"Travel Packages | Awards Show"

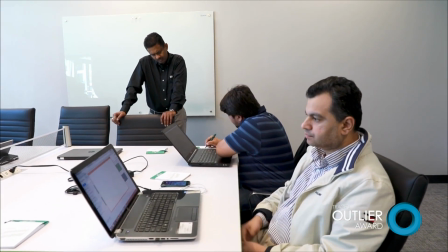16:29 This particular location was a challenge that year because it had the most ambient light in windows.
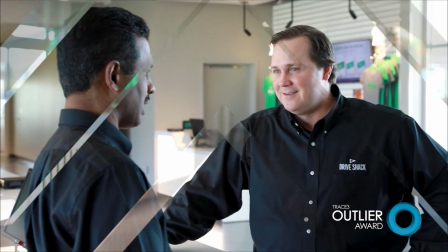16:35 And I like the ratio on faces. I've got negative fill and a little bit of backlight on the interviews.
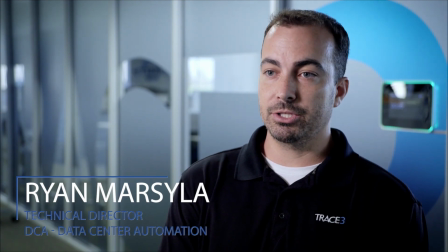16:42 Different project, same client. This is from 5 years ago. Just an interview.
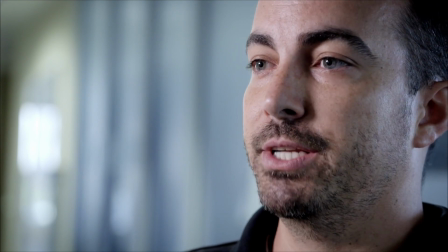16:47 This is the tone mood ratio I like for this client. You know, their technology industry.
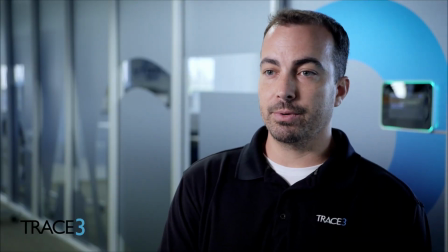16:53 Feel like we can be a little bit darker, a little bit more contrasty. It's a harder key source.
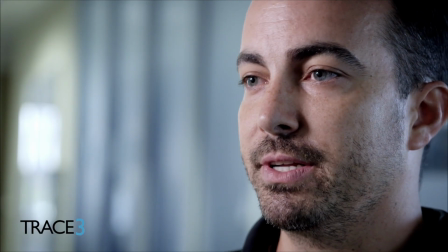16:59 The number one item that bugs me on this one is in the wide shots,
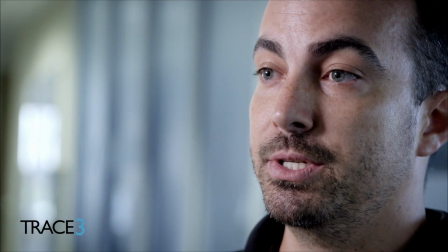17:04 there's some specular hit on the subject's forehead. I guess it'd be his top right frame left of his forehead.
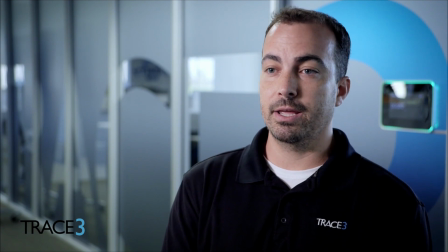17:12 I should have flagged that. But I got a nice little rim light on the right-hand side, the fill side. The key is hitting both eyes. Got a little bit of nose shadow and a little bit of neck shadow.
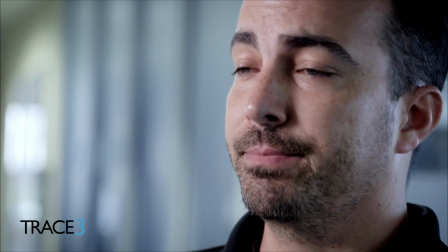17:22 But again, I like it. Like, this is a technology guy, works in a network operations center.
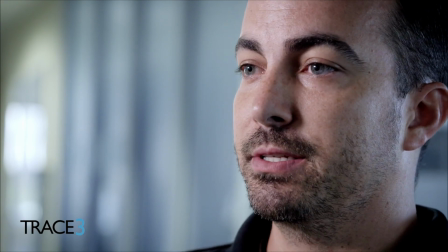17:28 You know, that's kind of the vibe and tone. They're working, looking at screens, interior.
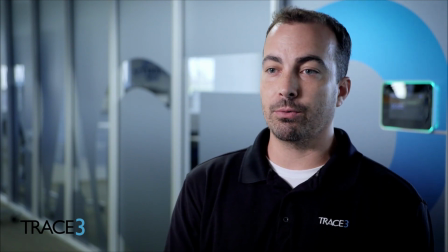17:33 To me, these little differences are what make the distinction between being a cinematographer or director of photography over just a videographer,
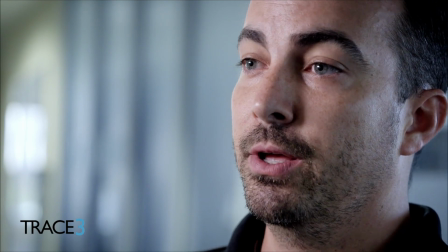17:41 you know, versus the modern day, just throw out a China ball or a 5-foot softbox and roll on your interview.
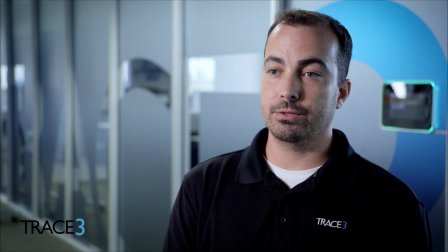17:48 Put a little time to shape and model and match the tone of the subject.